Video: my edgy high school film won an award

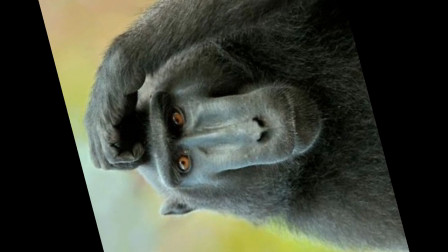995s
But isn't that literally the plot of your book,
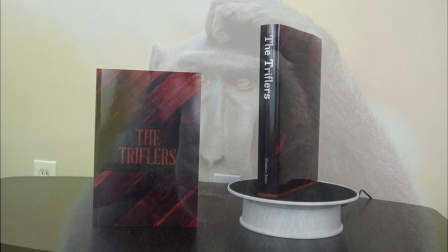1000s
The Triflers, which is now available for purchase in paperback,
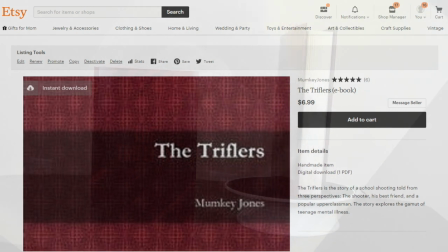1005s
hardcover, and digital e-book download? Links down in the description.
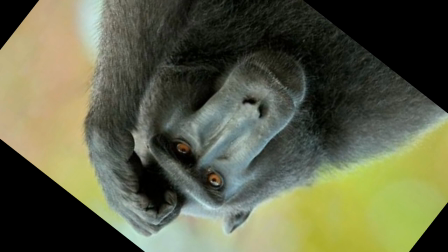1012s
Uh, yeah. Yeah, no, I'd say that's all pretty accurate.
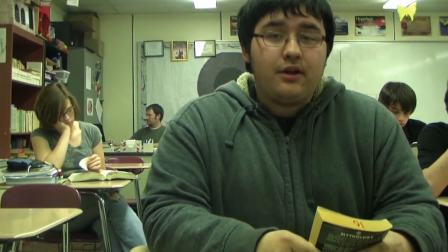1018s We usually start out class reading our books. Hey! Quiet over there!
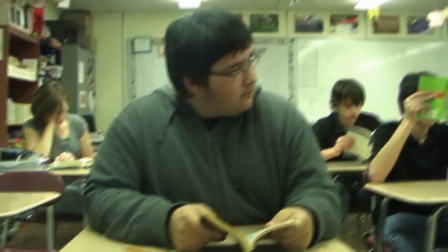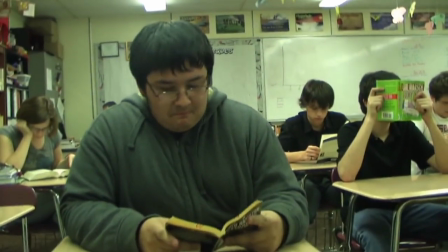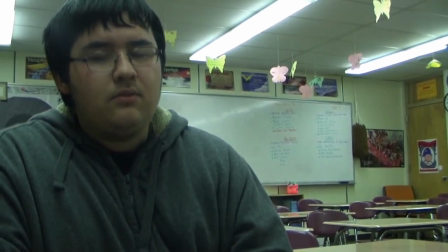1032s Oh, her? She's nobody. Well, I mean she's somebody. Her name's Alyssa.
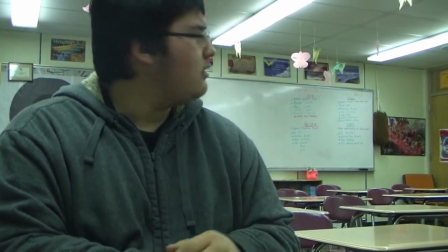1038s Huh? No, I don't like her. Come on, we're gonna be late.
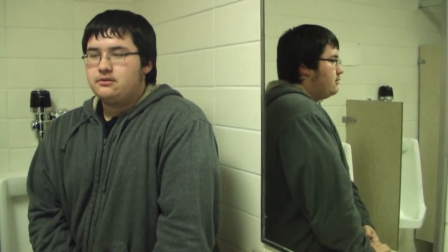1042s So it's lunchtime now, and I usually hang out in here because I don't want to be lunch money in my account.
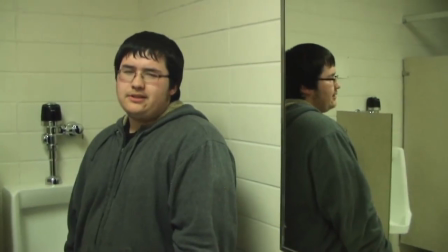1048s Levi? Oh, the table he sits at is usually full, but that's okay.
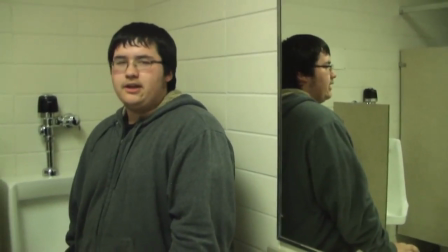1053s This is the only time of day I get to myself.
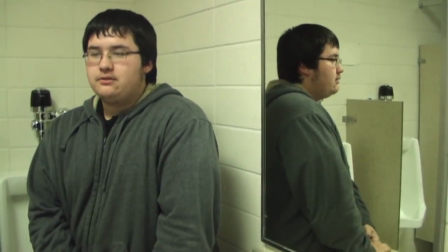1057s
This scene in the bathroom actually wasn't part of the film I submitted for the contest.
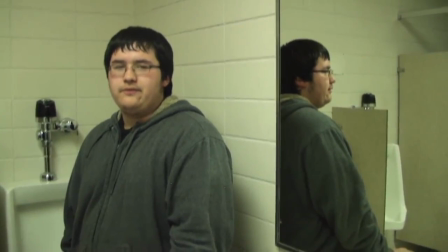1063s
The contest had a strict five-minute limit, and my final film ended up being 5 minutes and 15 seconds.
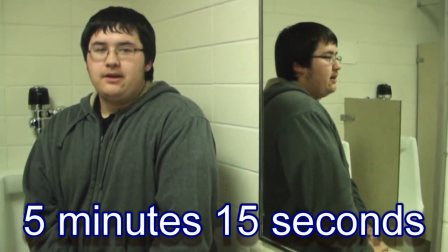1070s
So ultimately, I decided to cut this brief scene from the film. I think it's a useful scene, but perhaps redundant.
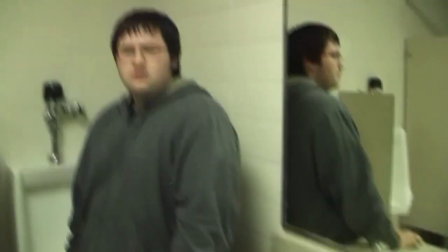1077s
Here we see Zeke spending his lunch period in the bathroom for two reasons.
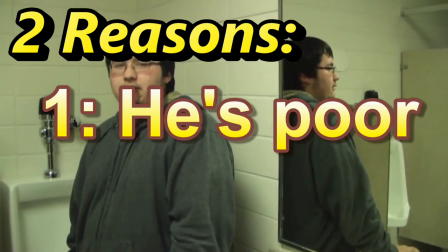1081s
One, he has no lunch money because he's poor, which is a detail we already know, so it's redundant.
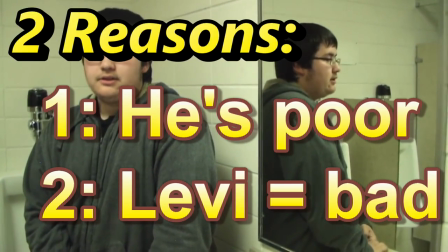1088s
And two, his supposed best friend Levi never saves him a seat at their table,
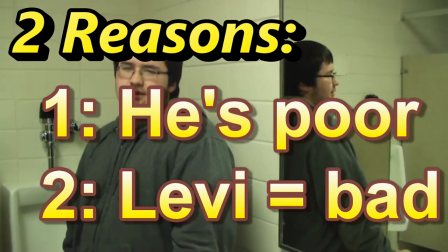1093s
giving us further insight that Levi isn't a good friend to Zeke.
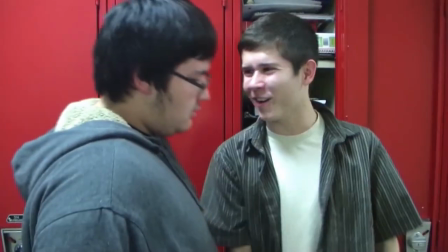1097s
Which again is redundant because we've already seen Levi punch Zeke, mock him, shut the locker in his face, and steal his pencil.
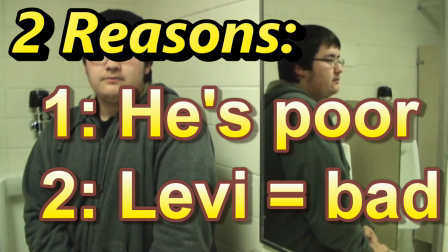1105s
Personally, I don't think there's anything wrong with a bit of redundancy if it's true to character and provides more details about a character's life,
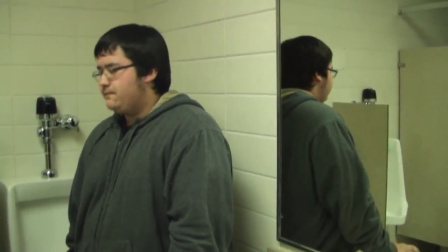1113s
but at the end of the day, I couldn't think of 15 less important seconds in the film, and something needed to be cut, So unfortunately,
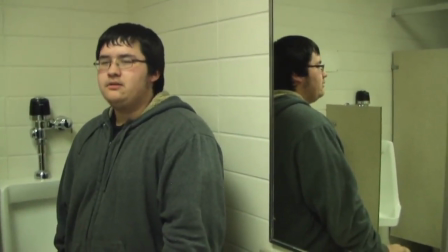1122s
the IHSSA judges never got to see Zeke react to something disgusting he saw in the bathroom.
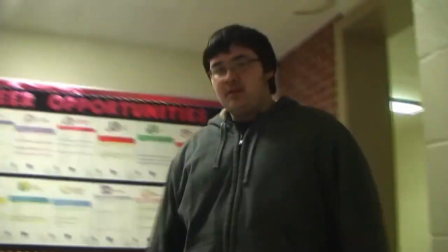1128s
What a shame. Anyway, now we're just a little over halfway through the film, and I'd like to discuss the structure of the story.
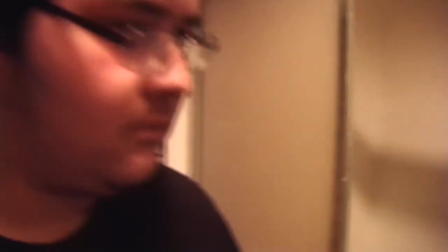1136s
Because this isn't just a slice-of-life anime where we watch characters go through the mundane motions of their daily lives.
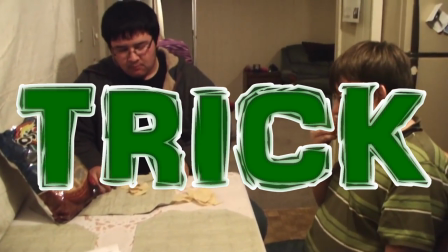1143s
That's just the trick. That's the conceit of the film.
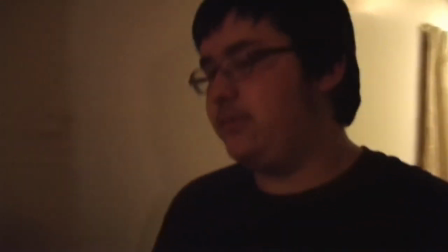1147s
It's set up to be nothing more than just filming a day in the life of a character and up until this point
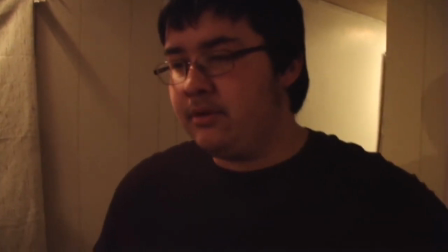1154s
Everything has been the setup for the drama that will unfold in the final act
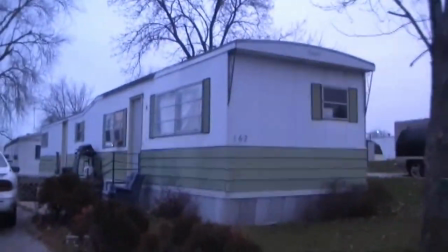1159s
The first three minutes of the film give us everything we need to know Zeke's life is
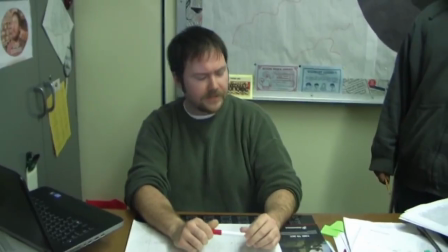1164s
horrible He's poor everyone from his only friend to his teachers treats him like shit His family has
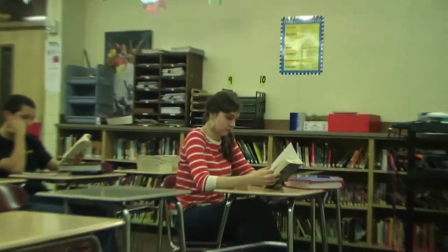1171s
a history of mental illness and he evidently has a crush on a girl in his class Now that all of this has been established,
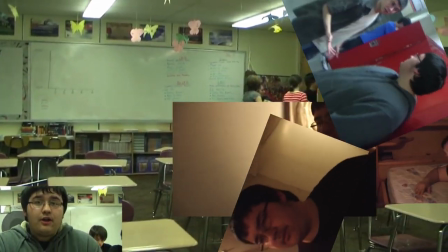1180s
all of the ingredients have been brought together,
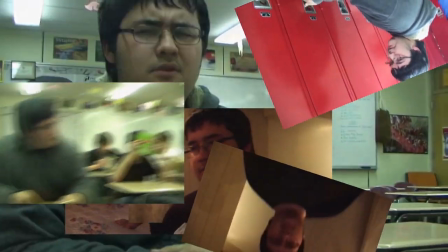1183s
we can now combine them to create a delicious stew of absolute cringe and vengeance.
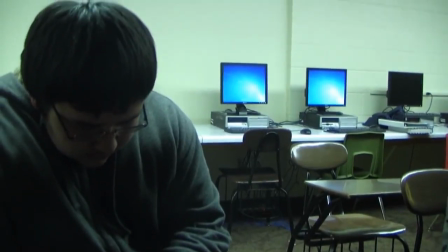1192s
Anyway, here's the rest of the movie.
Yo, Zeke. You know that winter dance that they're having on Friday?
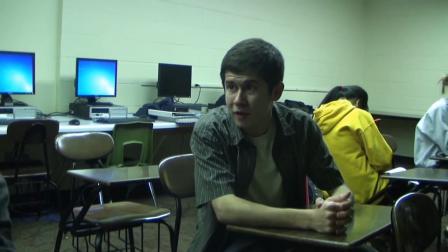1198s Well, I was talking to Alyssa Mitchell today in government, and she said she wants you to ask her.
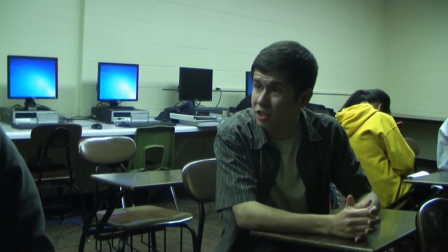1203s You're full of it. No, I'm serious. She said she's tired of dating jocks and that you're really cute and nice.
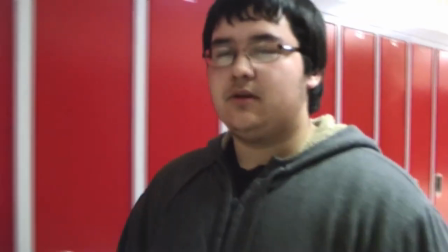1209s Really? Yeah. Huh. So, uh, I'm trying to gather courage to go ask Alyssa out on Friday to the dance.
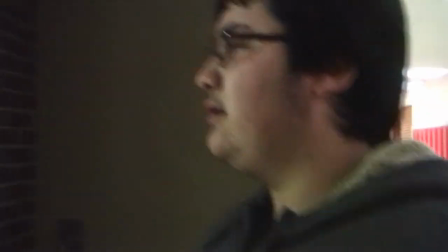1218s I, um, never asked her off, so I'm kind of nervous. I really like your earrings, David.
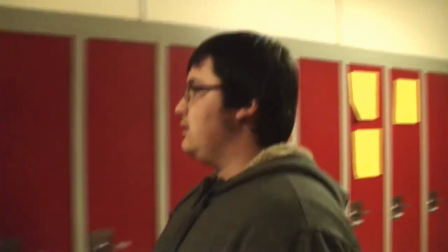1225s Thank you. I bought them from Target. They were like $8. I love this. Hey, Alyssa. Hi.
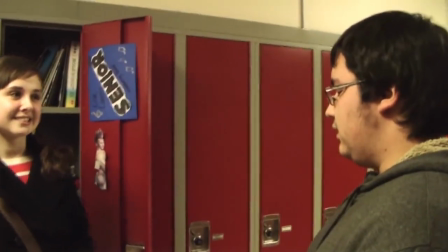1231s Um, Zeke, right? Yeah, you look nice today. Um, thank you.
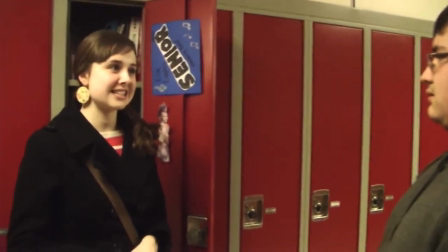1241s Is that all you wanted to tell me, or...